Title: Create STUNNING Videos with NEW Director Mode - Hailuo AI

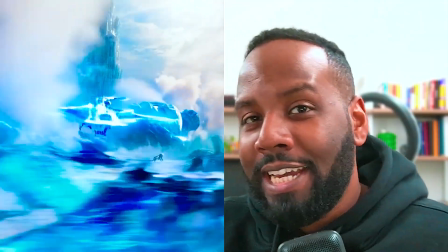[0:00]
What's up everybody, it's your boy Nate. Today we are diving into a brand new feature that just came out.
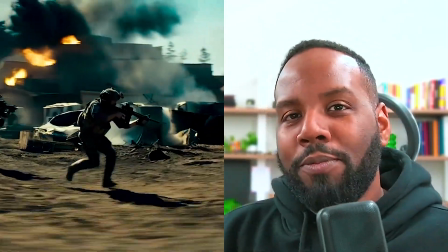[0:05]
It's an awesome AI model that allows you to control camera movements much like you would if you were a director for a movie scene.
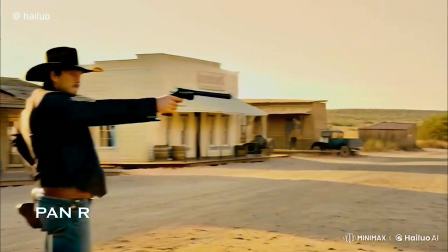[0:12]
That's right, we're talking about Halo-O's brand new director mode. And this is what it looks like when you first pull it up.
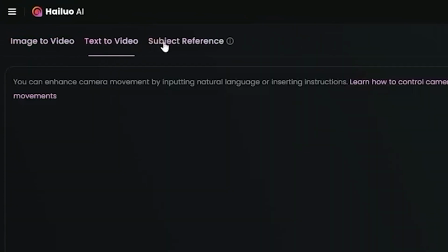[0:18]
So you're gonna notice that we have image to video, text to video, and subject reference, which we've talked about in the past on the channel, but they just came out with this new feature for text to video which is
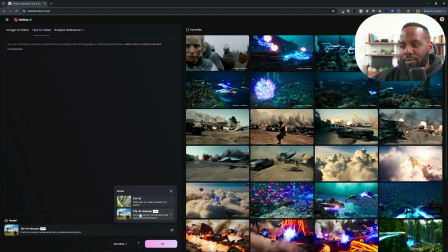[0:30]
the new director mode feature right here and it's super simple to set up
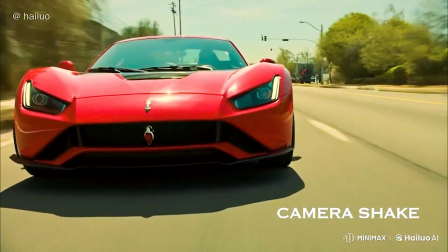[0:34]
so we're going to be diving into this new feature showing you where it excels and what it struggles on
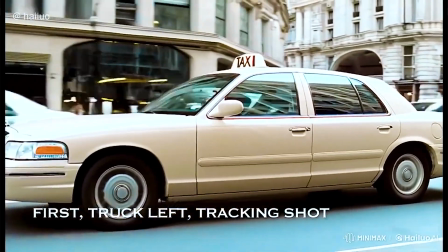[0:39]
that way you can make an informed decision as to whether or not this is going to help you in your creative work.
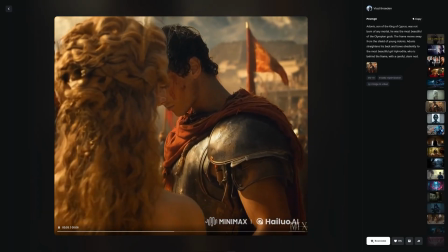[0:44]
First thing I want to bring up is a huge caveat of this tool which is that it does not work for image to video or subject reference mode so
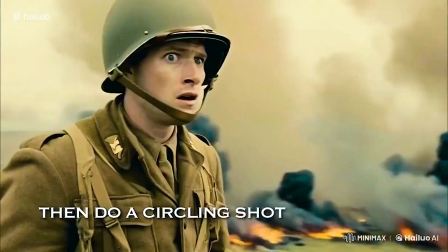[0:51]
if you guys are hoping to be able to use this by importing in a photo and then having the camera orbit around whatever your
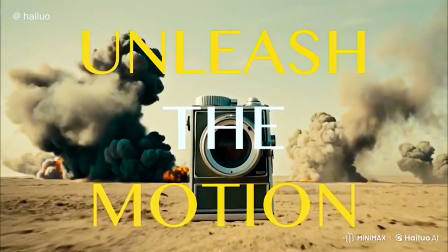[0:58]
subject is inside of that photo. It's not going to work there.
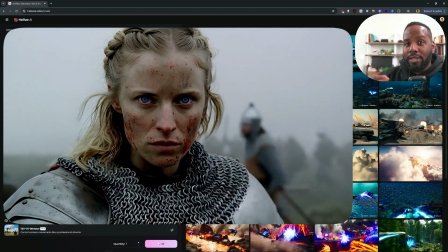[1:01]
But if you did have an idea for a text to video where it's just fully based on a text prompt, you are going to be able to make some pretty awesome scenes using this.
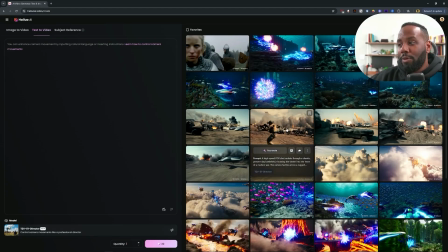[1:10]
But yeah, just know that you're not able to use it with any other mode at the moment. So we were able to create some pretty sick looking scenes here.
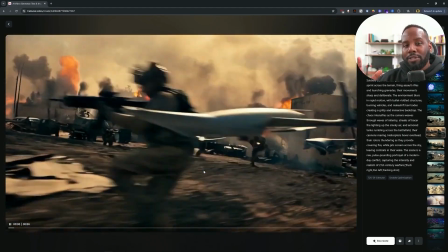[1:17]
And one thing that I want to stress to you guys is that having a consistent camera motion like this orbiting motion around a subject or an environment
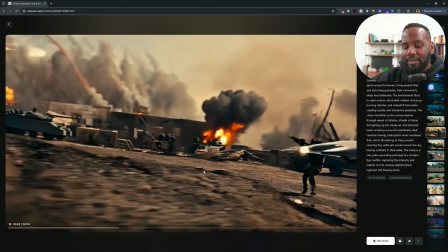[1:25]
actually helps a lot when it comes to editing because we're able to create things like match on action or match on movement shots just by having
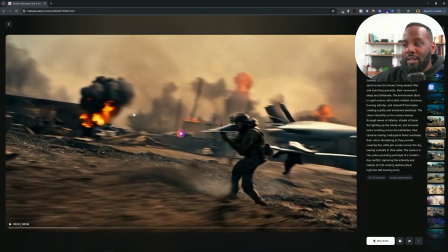[1:32]
in the same camera movement and by switching up the prompt.
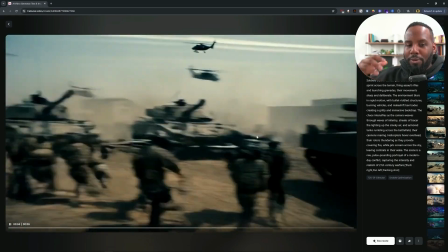[1:35]
So as you can see here we have this war scene taking place where it orbits around these soldiers and we have these different tanks and explosions
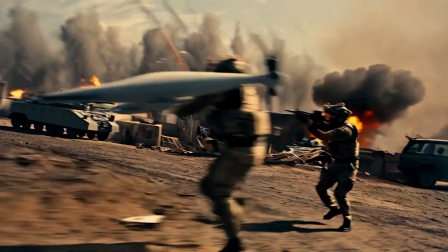[1:43]
and things like that and it actually feels like a cohesive edit already if I just cut through the different scenes without having to do too much and
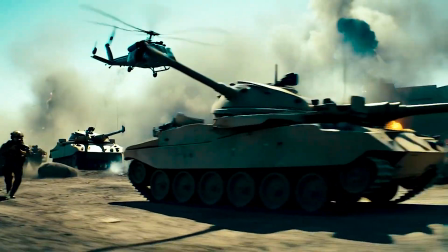[1:51]
that's all thanks to the fact that it has this consistent camera motion following you and really driving this action home.
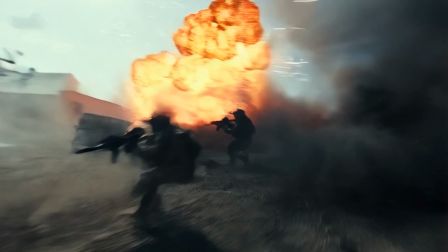[1:57]
Another really cool thing about this is that we're not just limited to orbiting camera movements but we can also do some pretty complicated scenes like
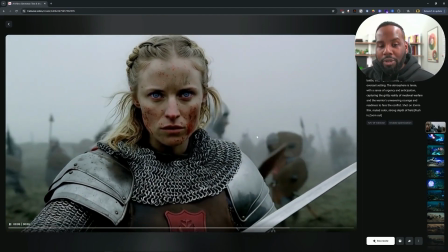[2:04]
for example this one in which we have a zoom out and also a push in at the same time almost mimicking a very subtle dolly zoom effect.
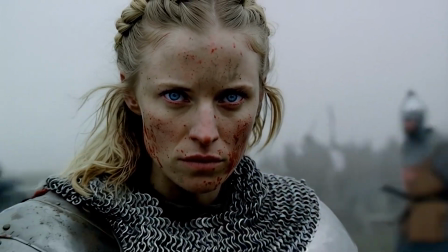[2:12]
Yeah, I gotta say this one came out really nice and really cinematic.
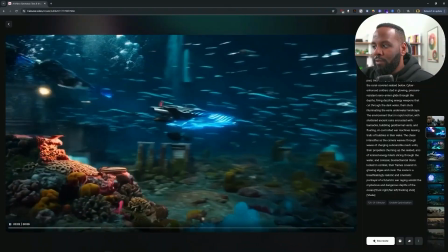[2:16]
So here are some of the examples that we made earlier which for its more technical understanding it's called trucking right,
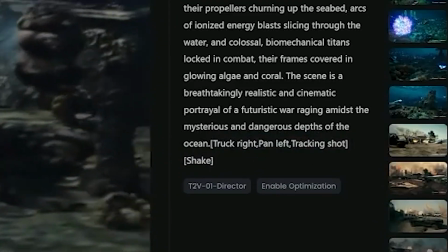[2:22]
panning left, tracking shot with a little bit of shake. But if that sounds like way too complicated to remember don't worry because you don't have to remember that at all.
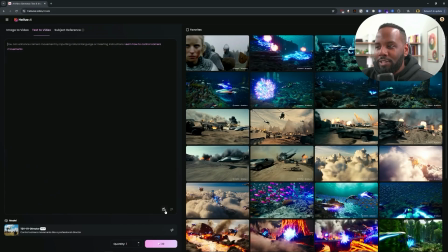[2:31]
Instead what you can do is when you go over to the text to video section you're gonna see this little camera icon in the bottom corner here
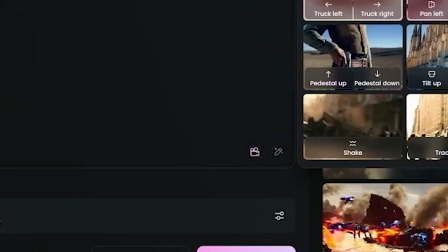[2:38]
right next to where it says prompt enhance and if you click on this you're going to be able to see the different options for controlling your
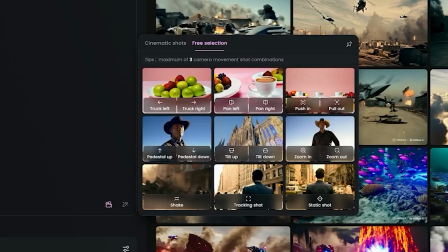[2:45]
camera movements. Now using the free selection mode you're able to connect three different camera movements together. So for example you can do a truck left,
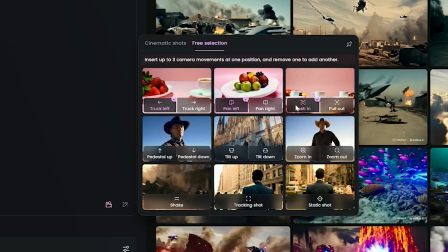[2:53]
a pan left, and a push in but once I start to click on zoom in it's not going to let me use that fourth camera motion. Another thing that you can do instead of being able to select these ones here is that you can click on the
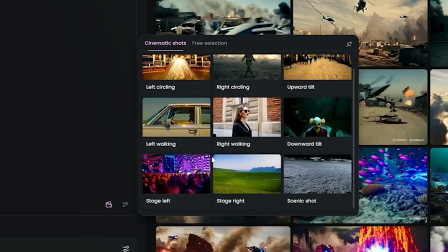[3:04]
cinematic shots section and this one has a combination of different camera movements.
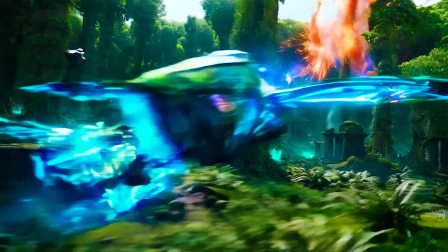[3:09]
So if you're curious how we were able to make those really awesome scenes from earlier where it's just orbiting around a subject and really showcasing the environment,
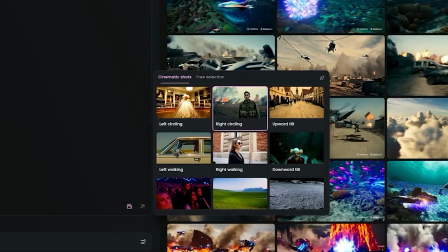[3:16]
I was using the right circling effect right here, which you can see it starts to insert in these for the camera, which is the truck right pan left tracking shot.
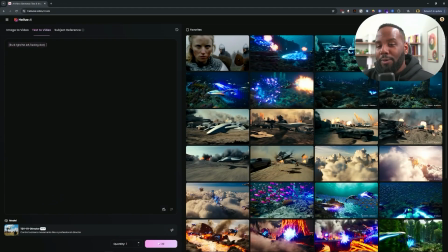[3:25]
So let's go ahead and test this out and see how well this works. So I'm going to use this with a new prompt.
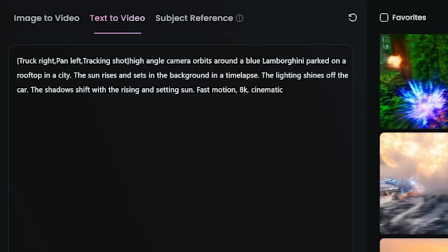[3:31]
It's going to be for a car on a rooftop and let's actually make it a high angle one. And then we're going to go ahead and take a look at how this came out.
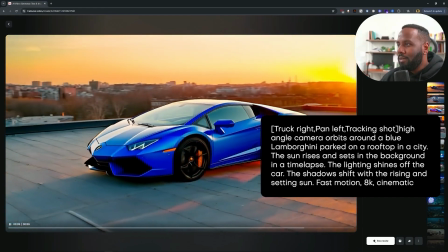[3:38]
Okay so here we have an example which is a camera orbits around a blue Lamborghini parked on a rooftop in a city. The sun rises and sets in the background in a time lapse and the lighting shines off the car.
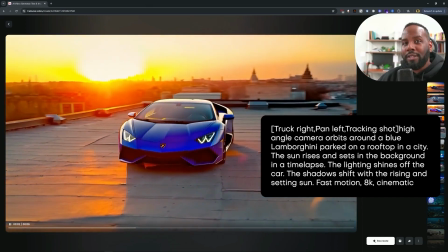[3:50]
The shadows shift with the rising sun and the setting sun and I also put in a couple extra hashtags here for fast motion, 8k, and cinematic.
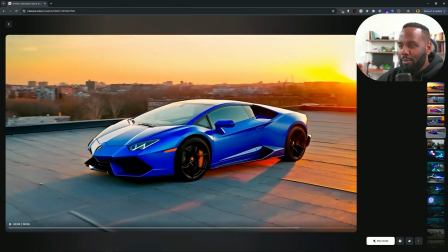[3:58]
Now I gotta say this looks pretty awesome and if it was just a little bit cleaner we might be able to use this for something like 3D Gaussian splatting,
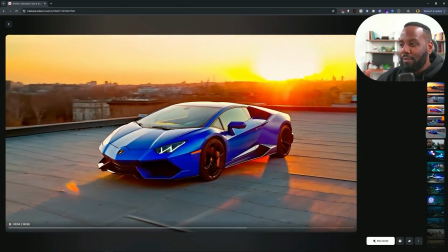[4:05]
but it's not bad for its first attempt at this.